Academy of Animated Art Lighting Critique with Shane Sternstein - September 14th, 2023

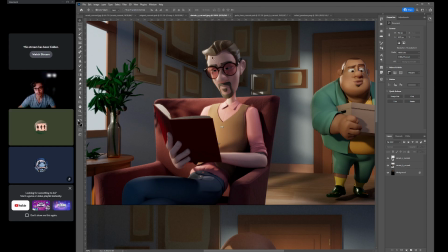Yeah, And the key light. I think you have room here to bring this up compared to like your key, this key. Okay. And then I would take, right now it's like almost violet tones.
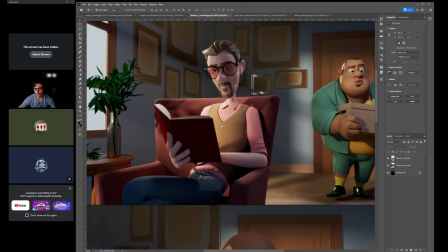I would get a little bit more neutral. So this could be warm, and then this could be neutral light. And it still feels like it's warm against cool. Sure.
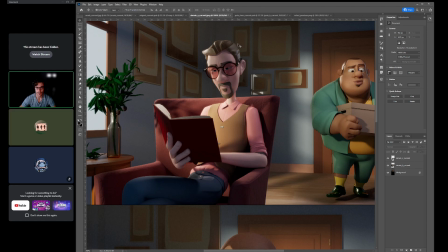Okay. And then this, you can keep, I think this is fine. Having this kicker back here.
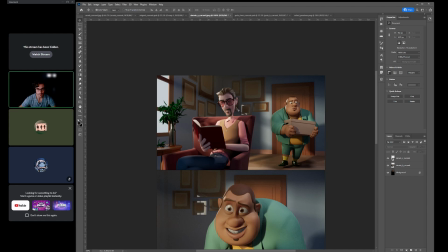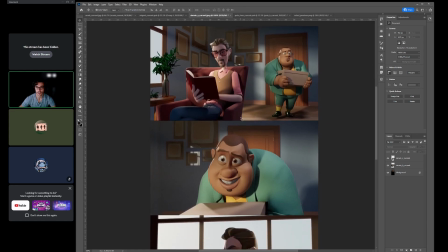Okay, so yeah, just the big things are just simplify like some of your lighting. Let's add some like halation over here, and then like even like with the volume fog, I think you can just keep it in this area.
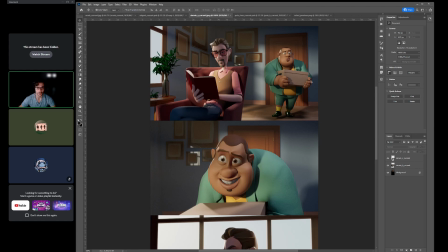I don't think it needs to like go all the way out, because there's other things that we can do to shape the scene. Like once you have your key, once we simplify the ground, then like that key hit on the ground, we can start doing stuff like bounce light up, so it's dark to bright.
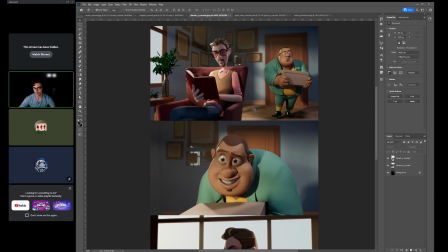So it's like so we can start shaping the background. Okay.
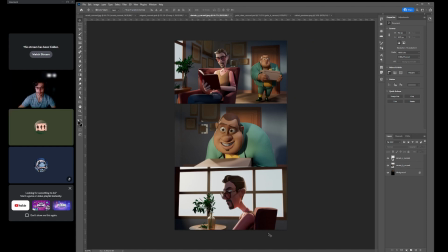Sounds good. But first, let's simplify the shot, and then we can move from there. Does that sound okay? Yeah, that sounds perfect. Yes, thank you. I am so sorry.
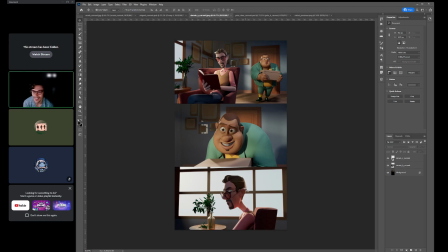I appreciate your yeah, I think like sometimes taking a couple steps back will help like push it further. Yeah, no, and I want this to look as good as it can be.
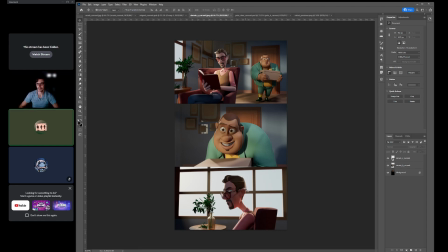So I don't mind going back, Okay. just because, well, I want it just beautiful. So basically, I appreciate it. No problem. I think you have a lot of great like core stuff in there.
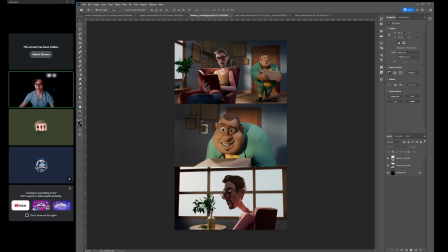It's just now like, how do we simplify this to make this a really simple read? and make our characters just look really great. So that's pretty much it. Thank you, Shane, and really nice to meet you.
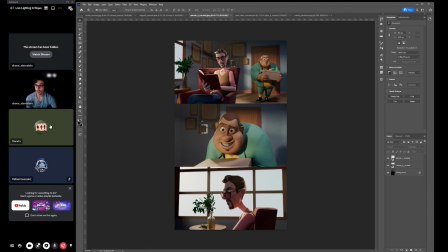Great to meet you too. All right, so that was the last one for tonight. Again, great work, everyone, and happy lighting. See you next time.